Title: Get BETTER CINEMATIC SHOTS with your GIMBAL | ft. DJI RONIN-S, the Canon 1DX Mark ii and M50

So chances are, if you're watching this video, that's because you either own or are thinking about buying a gimbal and you're trying to get the most silky smooth cinematic shots you could possibly get. Well, that's what we're going to talk about in this video. So let's do it.
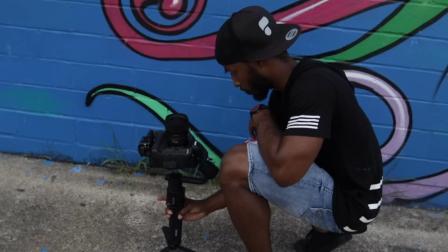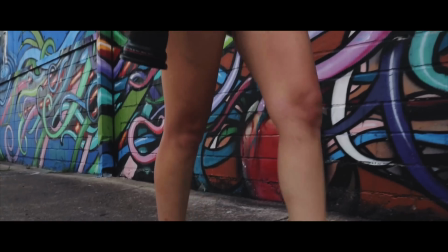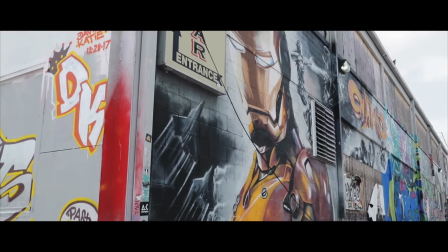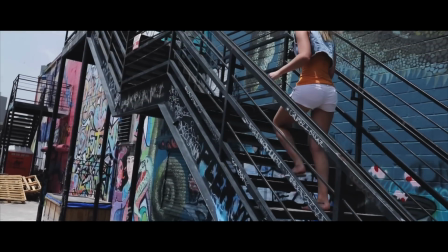What's good, creative fam? Brandon Washington here, and first of all, if you're brand new to the channel, this channel is all about filmmaking gear, tips, and tutorials, and so definitely consider hitting that subscribe button if you're into that stuff. But as I mentioned before, in this video, we're going to be talking about gimbals, talking about how to get the most out of our gimbals.
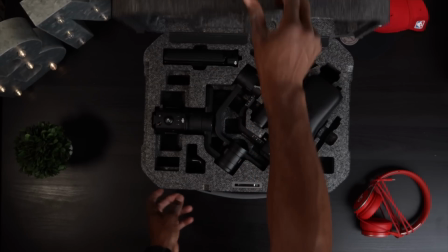86s
Now, let's get one thing clear. Obviously, gimbals are a big part of, just filmmaking in general today.
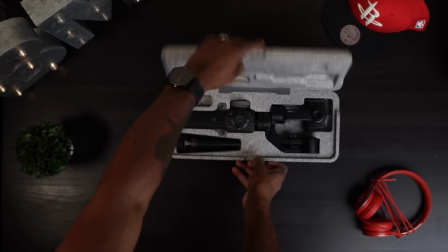94s
It seems like every company is coming out with new gimbals, and I can't even lie, I have my own little addiction to buying gimbals. But please don't judge me. Every gimbal makes sense in purchase, sort of. It makes sense to me, so don't judge me. But just because you have a gimbal doesn't mean that you're gonna get great footage out of it. I mean, the hardest thing that I see when most people have gimbals is they kind of use them as floating tripods, which really doesn't do the gimbal justice. So today we're gonna be looking at 5 easy tips that you can quickly implement into your gimbal game to easily step up your footage. All right, so tip number 1 is really basic, but it is all in how you walk. The first thing that gives away bad gimbal work is when your actual footage is bouncing up and down, up and down. However, you can quickly fix this with the way you walk. So typically the way that I walk when I'm using a gimbal is I try to bend my knees,
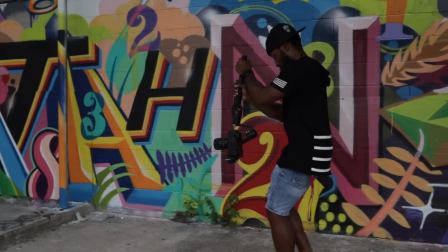152s
kind of have a slight bend as I walk, and then I walk from heel to toe, really emphasizing the walking.
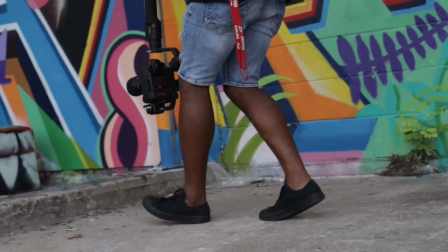159s
Sometimes I pay so much attention to how I'm walking that I'm not really watching my framing.
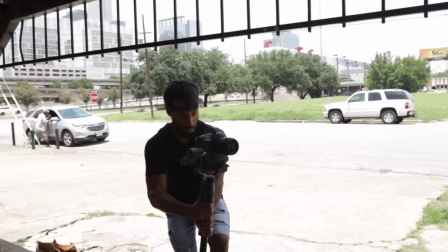164s
I'm more so kind of watching it out of my peripherals, because if you plan the shot out properly, you'll know what you're gonna get before you shoot it.
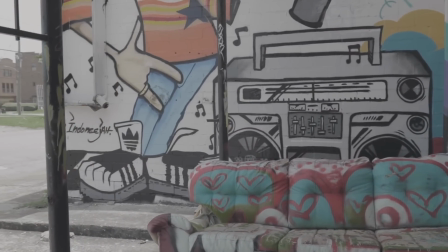172s
And so really focusing in on how you walk can definitely add a lot more smoothness to your movement with your gimbal. All right, now tip number 2 is gonna go in kind of like a sequence with the next few tips, but they're all about different types of movements, which tip number 2 is all about revealing shots. See, the best part about gimbals is the fact that they can move, and it really helps to sell that movement when you're revealing from behind something or using something in the foreground to really show that movement. Case in point, I always like to find something that almost fills the frame entirely and then kind of
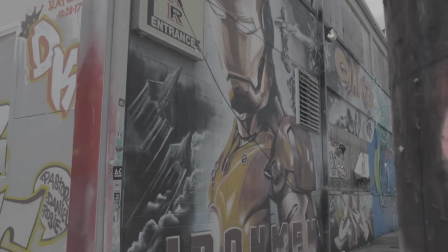208s
bring my gimbal from around that or from behind that to really emphasize that movement. Revealing shots can come from all different types of things. You can come from, things like a light pole, or you can use something really small, or sometimes you can even just reveal from the ground.
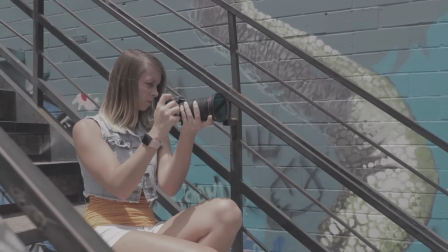223s
Just being able to have a little bit of movement in your reveal and having that item in the foreground really sells that movement, which is ultimately movement is why you're using a gimbal to begin with. Continuing that along with tip number 3 is don't just try to move your gimbal kind of with your subject, move your gimbal up and down. So this is another type of movement that you can add easily to your gimbal shots.